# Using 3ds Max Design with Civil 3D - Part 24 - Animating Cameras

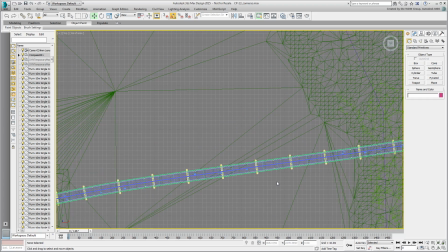Create a target camera by the side of the bridge.
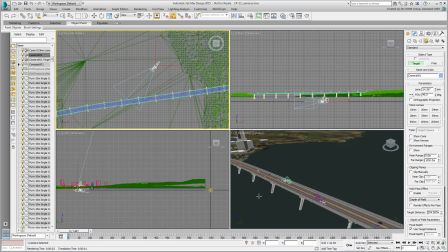Set it to display in the perspective viewport.
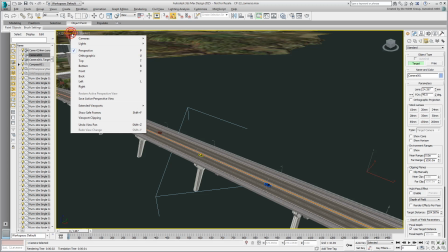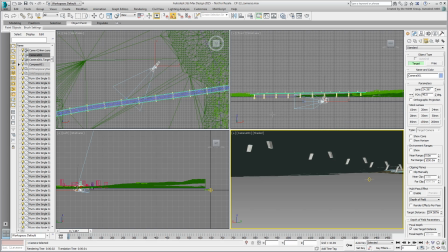Using the Move tool, adjust both camera and target for a startup shot at the side of the bridge.
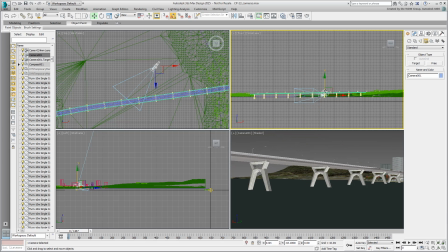Rename the camera Cam Bridge Side
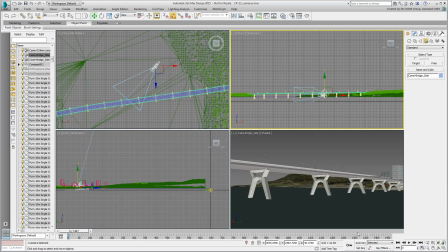and then enable Auto Key and go to frame 300. Again, adjust both camera and target to keyframe the end positions.
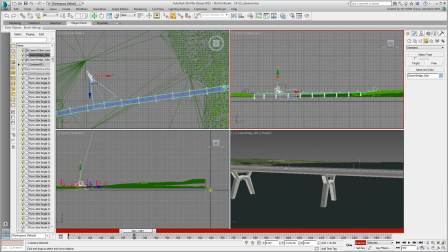Test your animation.
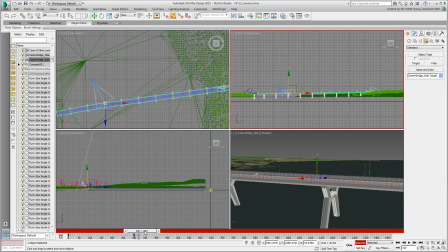And exit auto key once you're happy with it.
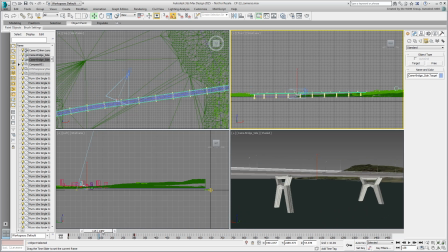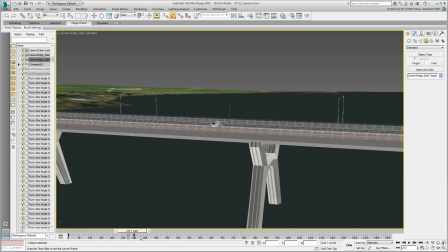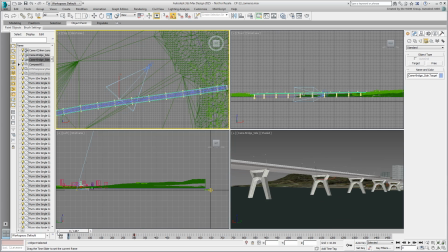Try another one. Start as you did the last time by creating a target camera near the east end of the bridge.
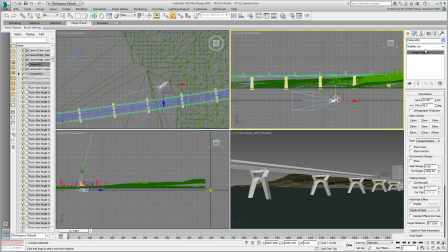Name it Cam Bridge Top, and display it in the viewport.
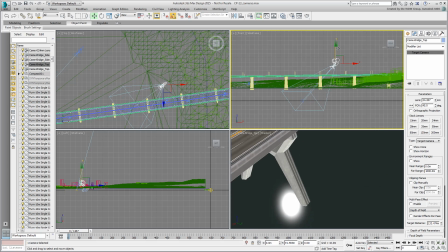Adjust the camera and the target to get a high startup shot, as if taken from a helicopter.
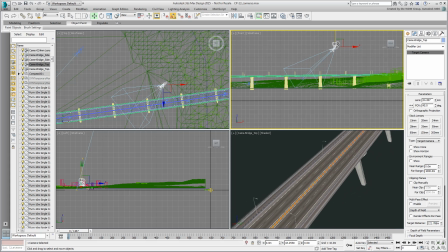Enable Auto Key and go to frame 800. Move both camera and target to the left end of the bridge.
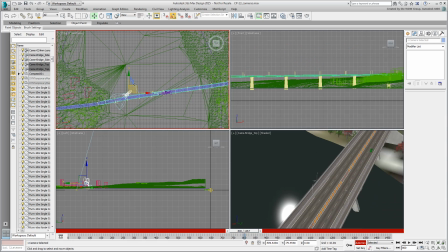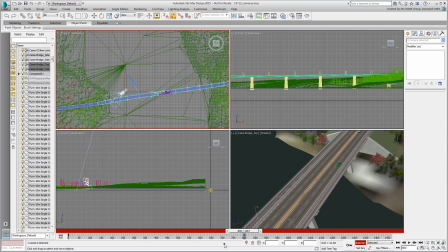You may consider lowering the camera a bit at frame 800.
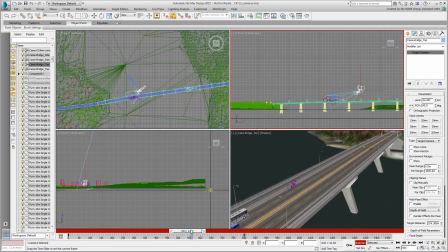Test the animation. This should make for an interesting helicopter shot following the traffic on the bridge.
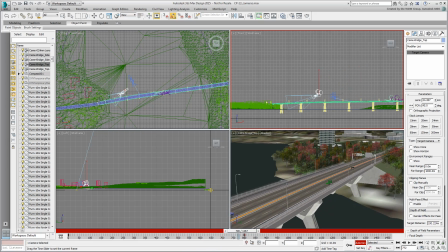Save your file. Keep experimenting with this by adding more cameras to the scene.
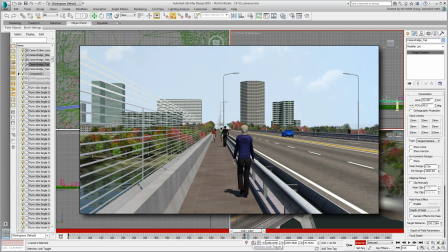Try adding a camera on the bridge, showing a pedestrian's viewpoint.
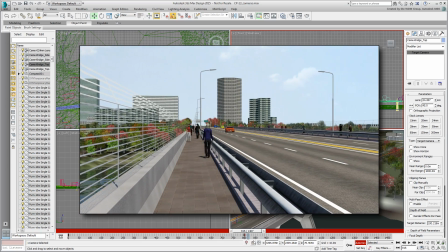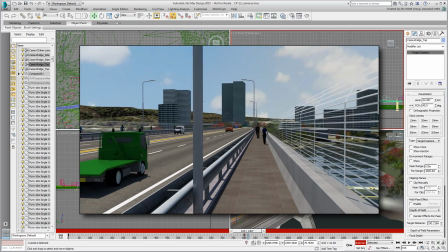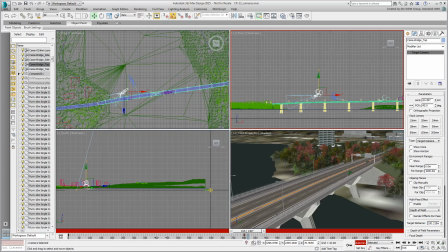Or try to animate a camera that would simulate the flight of a bird.
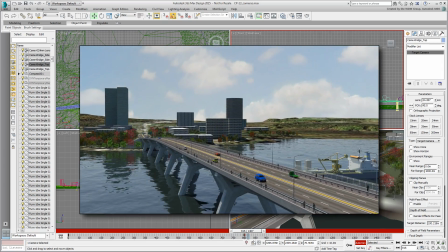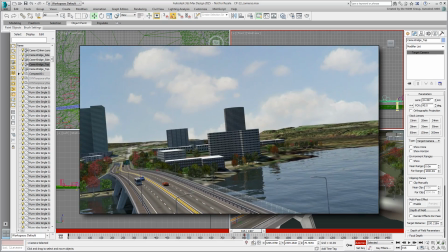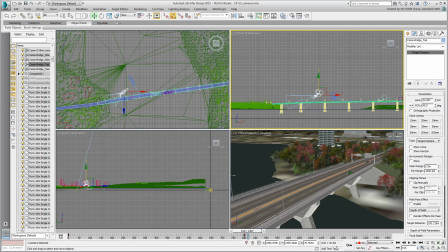In fact, if you open the file cp14extras.max,
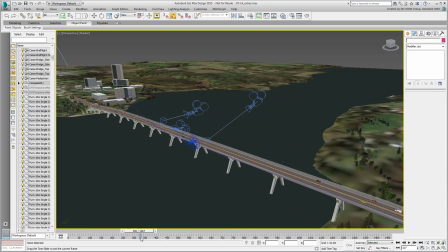you will notice two such camera shots that you can try and replicate.
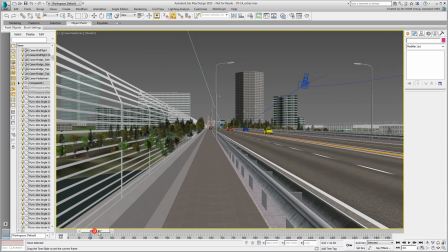One camera is static, but its target has been linked to a sports car driving by, simulating the pedestrian's interest in the car.
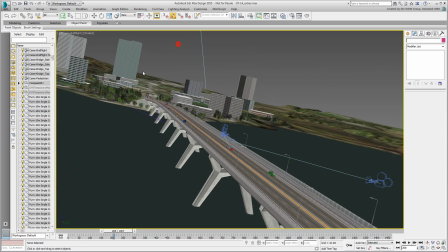The other camera has been constrained to a 3D path. Its target was simply keyframed to ensure a smooth point of view travel.
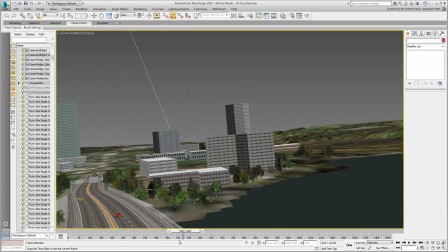Camera rotation has been keyframed as well to simulate a bird's flight. You'll use this scene to add the finishing touches to your project.
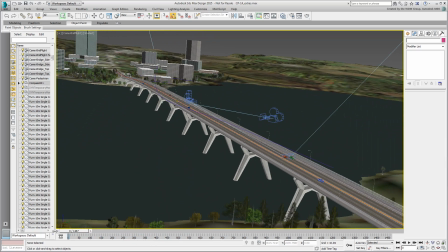This will be your last task in the concluding movie.